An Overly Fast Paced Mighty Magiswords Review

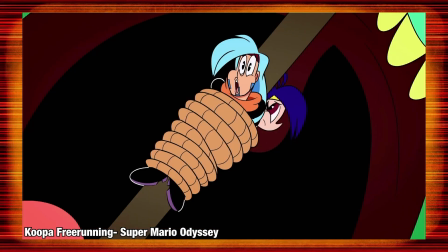[8:18]
The show is fast, really fast. The most common complaint you'll get about Mighty Magiswords is with the pacing.
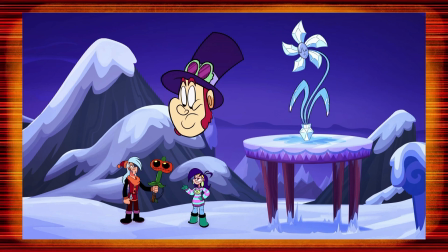[8:26]
If you watch the main series episodes from the beginning, instead of being eased into the world, you'll be bombarded with information,
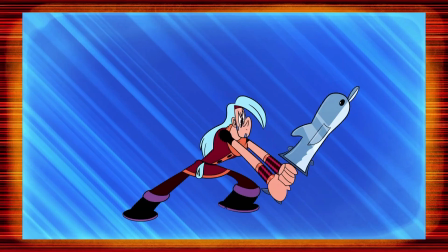[8:33]
shoved into the ice cold pool that is loud narration, whiplash-inducing scene transitions,
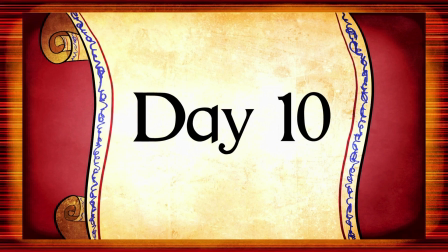[8:39]
and shots that can last less than half a second.
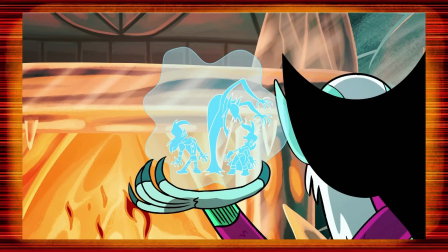[8:42]
To the average newcomer, this can be pretty overwhelming, having to take this all in at the speed the show is going and come back next week.
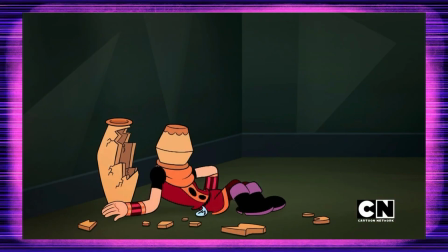[8:49]
But maybe you can get into this show if you have a short attention span.
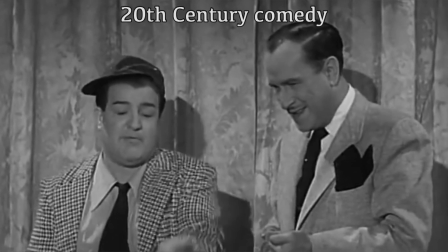[8:53]
There is the unspoken hypothesis that entertainment has been gradually getting more fast-paced to keep up with our attention,
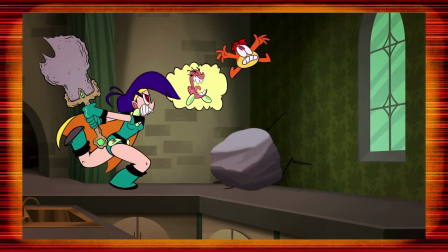[9:00]
but it's still plain to see that Mighty Magiswords is pretty far to the right of the bell curve.
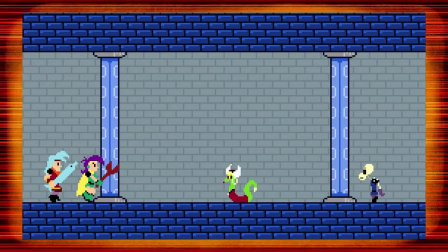[9:07]
Something I was happy to see from the beginning was a heavy Nintendo influence, specifically from their 80s and 90s output.
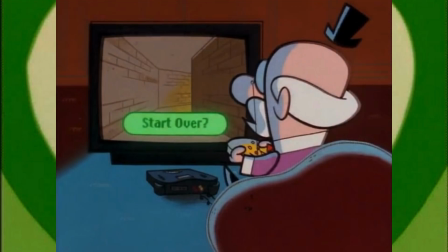[9:14]
This fact is going to shock you, there's a noticeable overlap between animators and Nintendo fans.
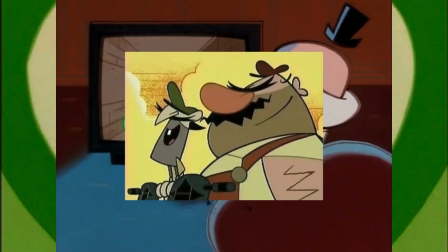[9:20]
Mad, I know.
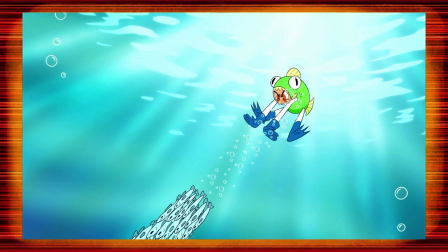[9:21]
But it's easy to see that Kyle and the Magiswords creative staff were big fans of classic game franchises like The Legend of Zelda and Mega Man,
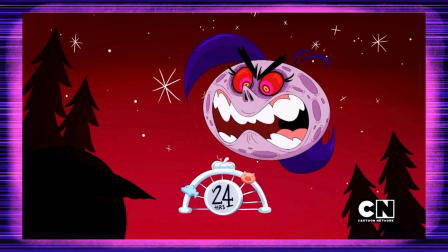[9:29]
because they do anything they can to sneak a little reference to them here and there for the gamers.
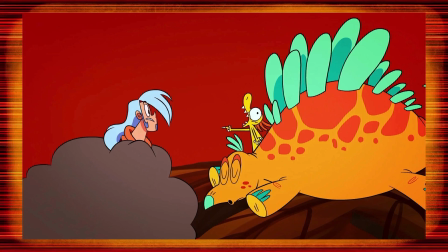[9:35]
That at least guarantees that fans of those games will be curious to what's going on here.
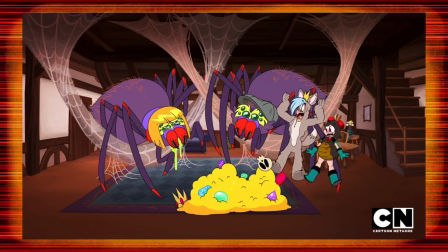[9:40]
And the animation is good for what it is. 2010's Flash animation trying for a loose and zany Spumko-esque look.
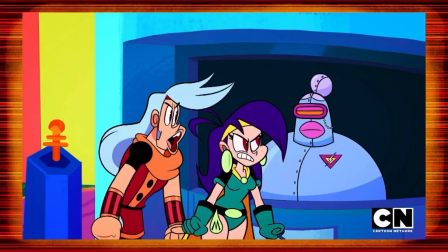[9:47]
It seemed challenging, but I like the final result well enough.
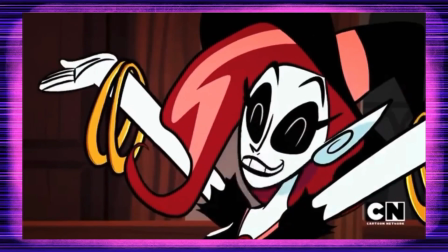[9:50]
The faces especially can get really weird, like it seems as though they were super proud of each face they could get themselves to draw.
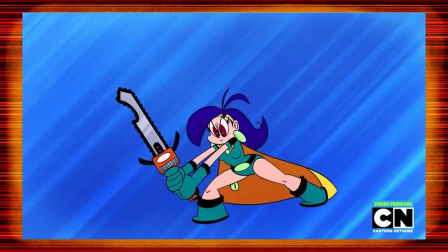[9:58]
Before long, you're going to notice they're relying on the He-Man effect, of having a stock animation for the pre-battle stancers that they constantly reuse.
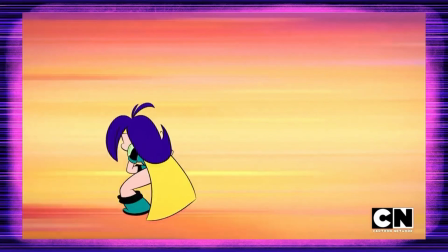[10:06]
But the stancers are strong enough for you to get through quickly, and they were updated for Season 2. But hold on, I haven't even talked about Season 1 yet.
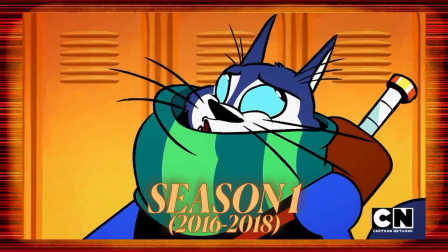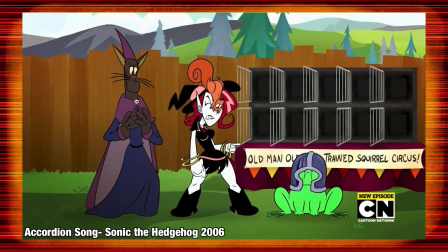[10:20]
It's going to surprise you to know that despite everything being relentlessly zippy, Mighty Magistords actually had a clear continuity from the beginning.
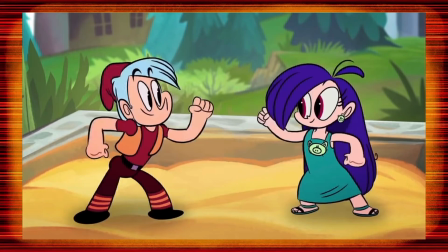[10:29]
Even the online shorts found a backstory for Vamber and Prohias right before the show started.
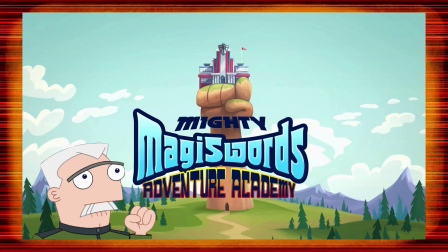[10:35]
We get a couple flashbacks to their time at the Academy, and they make plenty of mentions regarding their broccoli farmer heritage.
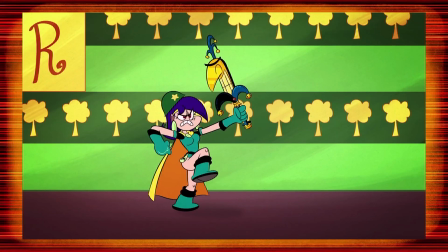[10:43]
In fact, broccoli is this show's funny food. Of all the information I could process from this show, why did it have to be a vegetable?
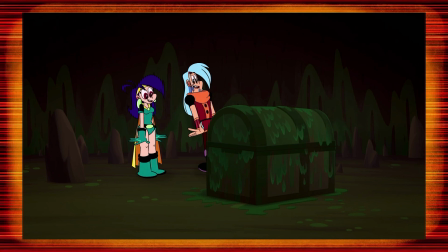[10:49]
This is one of those shows where the setting is also important to the jokes, so they had to head out as much as they could.
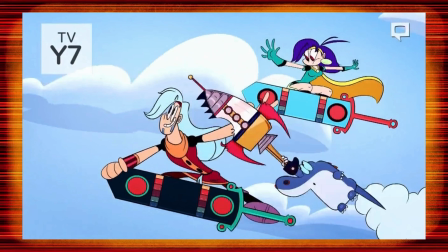[10:55]
They're warriors, of course they travel the land to do all the gritty battling a Y7 rating can let them do,
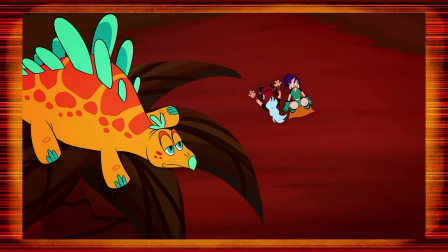[11:01]
but they have to be out in the world in strange locations, like a dinosaur land,
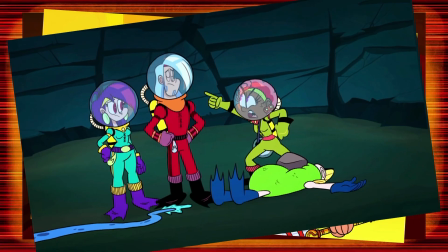[11:05]
an ice land, barren plains, plenty of voyages into the ocean, and in a special two-parter, a futuristic robot world.
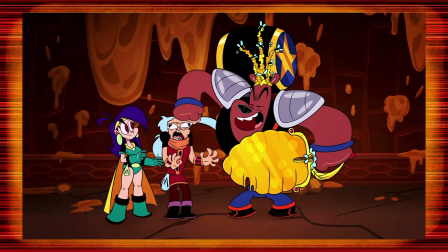[11:13]
It seemed like an odd thing to bring up, since most cartoons feature a lot of travelling and new locations and we just accept it,
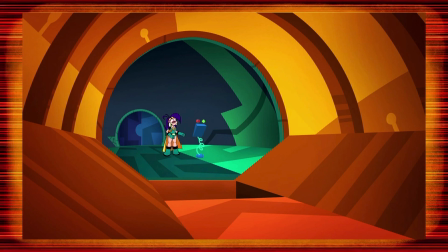[11:20]
but with a show like this, it really helps distinguishing the episodes. Just catching a glimpse of one background while channel surfing will remind you of what happened there.
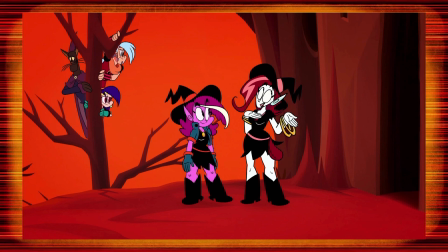[11:28]
It becomes essential in making sure the craziness doesn't all blend together. This is quickly turning into a negative tangent so onward and upward to season 2.
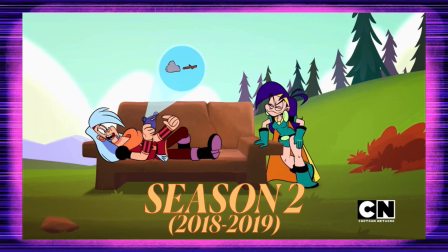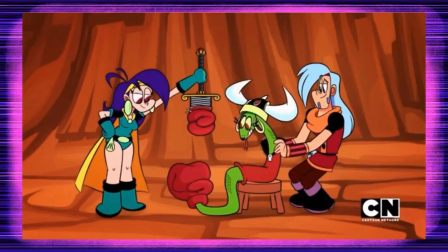[11:45]
This was a season mostly designed for core fans, those who had immersed themselves in the show and were looking for a more heightened Mighty Magiswords experience.
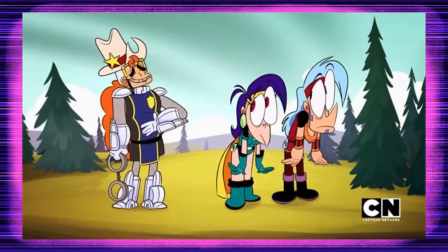[11:54]
Most of it didn't even debut on television, this wasn't for the casuals. But I don't think there would have been any harm in making it that way.
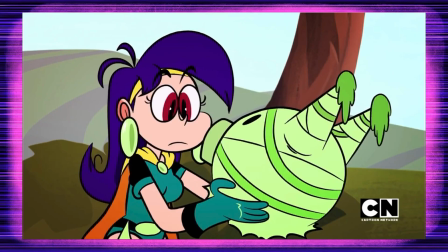[12:02]
I think season 2 was a slightly better package than the first, mainly because it addresses some of the biggest flaws of its predecessor.
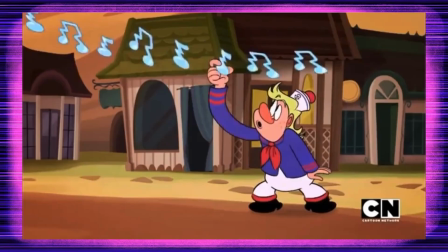[12:09]
The pace is way more manageable, scenes are given time to say something about the world or the characters, the arcs are a little more fulfilling.
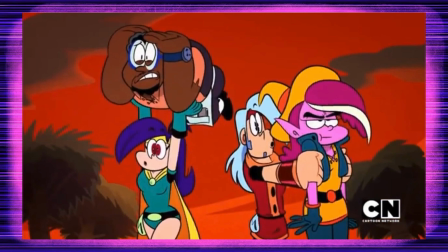[12:17]
It seems like they've changed by the end of an episode, even if with the nature of these sorts of gag shows, character development is going to be inconsistent if ever attempted.